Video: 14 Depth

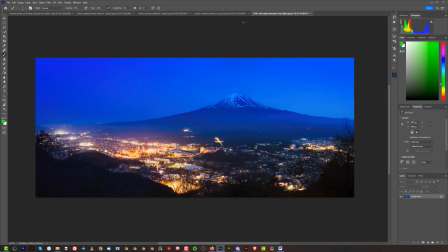So there are many ways you can achieve this effect. But if you create an environment, there's always a good idea to do that,
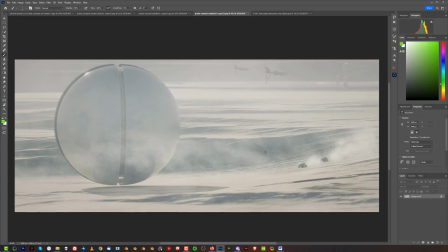because it will add much more drama and sort of like, it will enhance the story of whatever you're trying to sell.
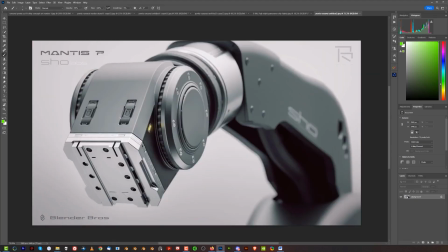Another way of creating depth would be a very shallow depth of field and focus, kind of a strategic focus on a specific part. So when you have something that is facing the camera and goes deep into the scene, like this arm,
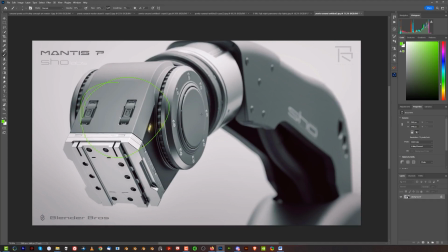it's really close to the camera, this head, but this arm is going deep inside of the image, then you can use a longer lens, let's say like maybe 200 mil, 135 millimeters, right, to create a low aperture, like let's say 1.4,
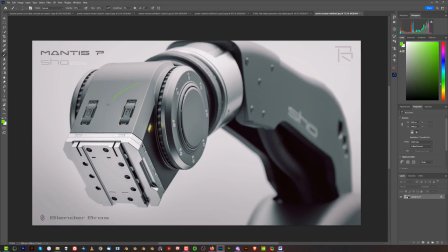f-stop, which will create a very small field of focus. We're going to be talking about field of focus later on, when we're going to be talking about focal length and lenses. But the trick is that the lower you go on aperture and the higher you go with focal length,
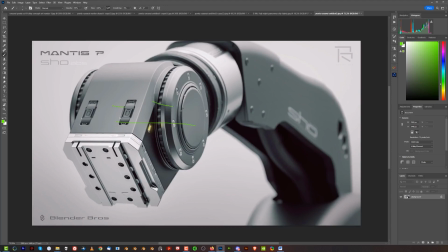the smaller is going to be the area of focus. So the area of focus here is really small. It's maybe that much, right? And then the focus starts falling off, okay? And you have, since this arm is going into the image, it becomes more and more blurry and more dreamy.
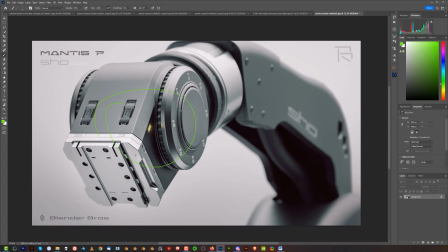So you're strategically focusing on one part here, and the rest of it goes into the image. And you can perceive depth by simply subconsciously noticing how fuzzy this becomes, how blurry it becomes.
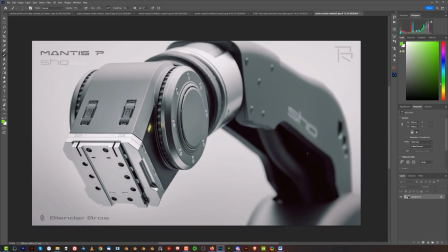Deeper the deeper you go, the more fuzzy it becomes, right? So this is another way of creating depth, and it's really effective. But I see that people are overusing it. A lot of people don't really know how to use depth of field properly. They think it's just a cool effect. It's not a cool effect, it's a tool, and you really need to use it consciously and know where to use it and how to use it.
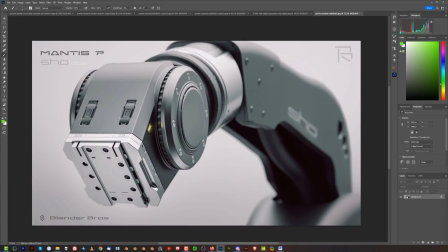So this is a good example of how to use depth of field and shallow depth of, shallow aperture, or wide open lens, because it's the same thing. But it's a very powerful tool if you know how to apply it to your images.